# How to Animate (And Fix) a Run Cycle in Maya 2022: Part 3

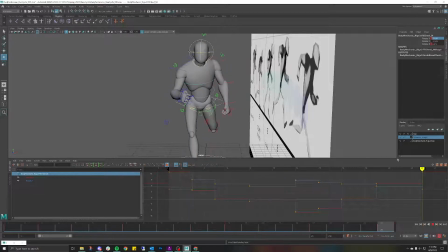[33:01]
So I'm far more confident about this torso. Again, if I could noodle around even more, I would absolutely do that. But I'm feeling better about the upper body and now the lower body.
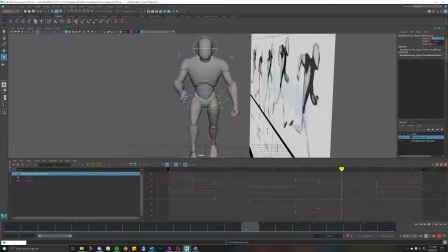[33:15]
So now I'm absolutely confident that I can charge ahead and start knocking out these shoulders and these arms as well.
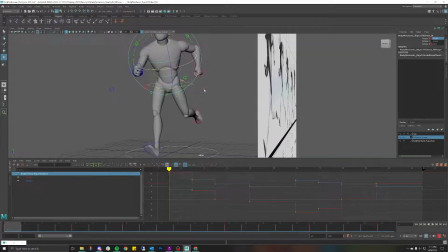[33:21]
So first and foremost, let's check out the shoulders.
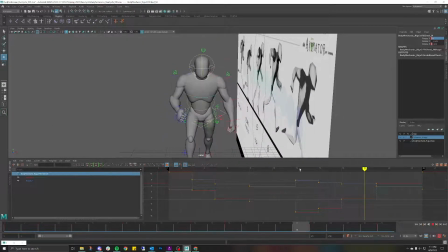[33:26]
So I'm feeling really, really good about this shoulder over here, the blue side.
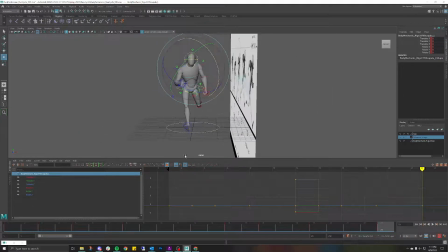[33:31]
Let's check out the red side though. Let's see how this is working out. So let's go ahead and check out this shoulder. And let's just go down frame by frame. This is looking good. That's a good transition.
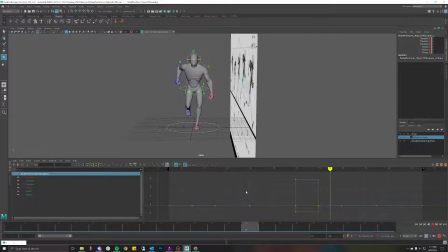[33:53]
This is feeling weird to me. This is feeling incredibly stiff around this area. That feels good, but this is feeling really stiff. So this is coming up.
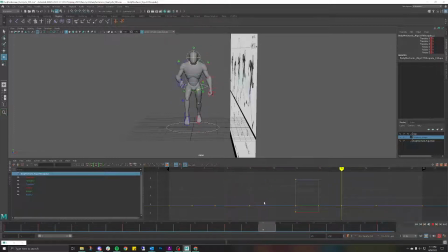Let's see. Yeah, this feels like a bit of a pop for me too. Yeah, this feels like a pop. So what I'm going to do is, and it just happens to be on the push as well. So what I'm going to do is, this is feeling poppy from this frame to this frame.
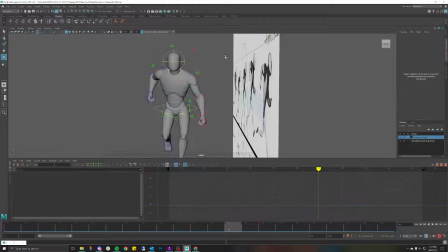[34:32]
This feels like a much smoother transition. If you look at what I'm really looking at is the positioning between here and I want to say the neck muscles that connect from the shoulder up to your neck.
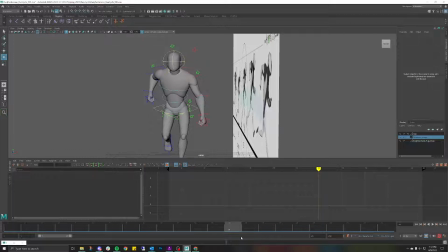[34:48]
This right here, this little transition is what I want to look at, and this is much smoother. But if I go here, there's a giant pop, and it's because I'm pushing my character up more, which isn't a problem, but it's making that shoulder feel incredibly stiff.
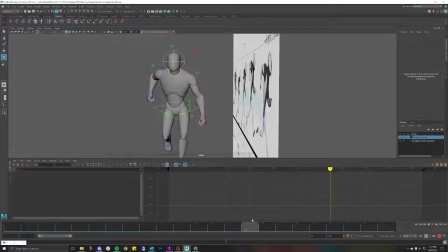[35:03]
So what I want to do is, rather than have that kind of stiff pop, I want to drag this down a little bit more, like so.
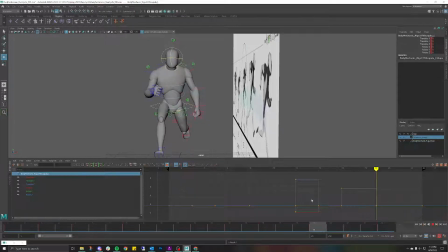[35:17]
That's feeling like a better transition, but now this is giving me that kind of pop as well. So let's go ahead and let's just see what happens. That's like a pop, so let's bring that down a little bit more.
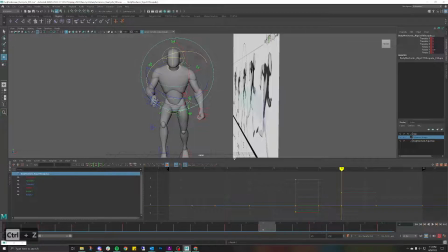Yeah, and this is feeling like a pop too. So let me actually drop this down.
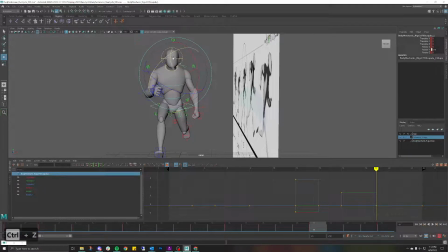Oh, it's too much. Down just a little bit.
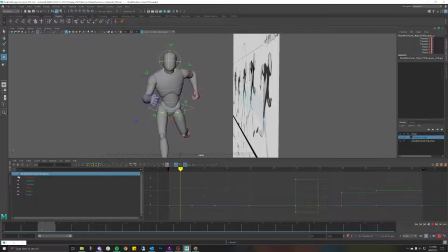[36:02]
Oh, that's much better. Okay, so that's just much smoother transition. So again, this is, I like to call the third eye. Once you start developing your third eye for animation, you'll start to see spacing on rotation axes as well.
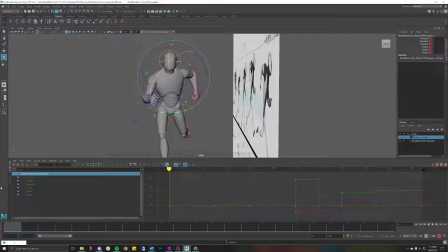[36:16]
So you definitely want to practice understanding timing and spacing, not only on a 2D space, but also in a 3D space as well, being the rotation of things. So that feels like a much smoother transition.
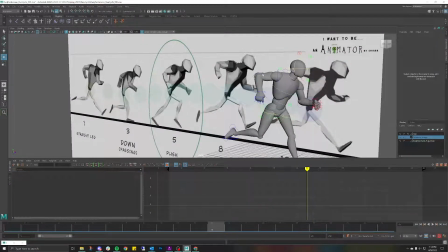[36:33]
Now I definitely want to knock out these ugly elbows. So first and foremost, I'm not even looking at the reference for this one.
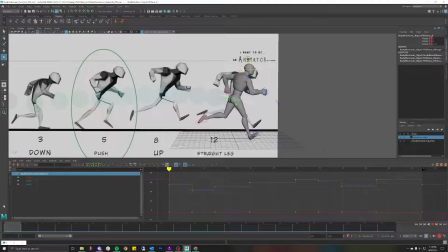[36:40]
I already see it and I can feel it. When my arm is coming in like this, yes, my hand should absolutely be coming in more.
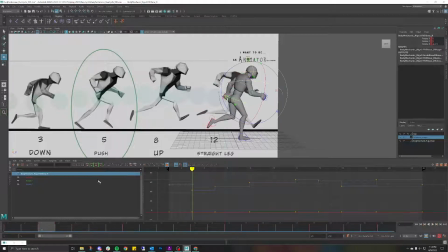[36:55]
But I also want to make sure that I'm dragging my hand a little bit, because I'm pulling my arm away from the front of my body, and that's taking some time to kind of charge back.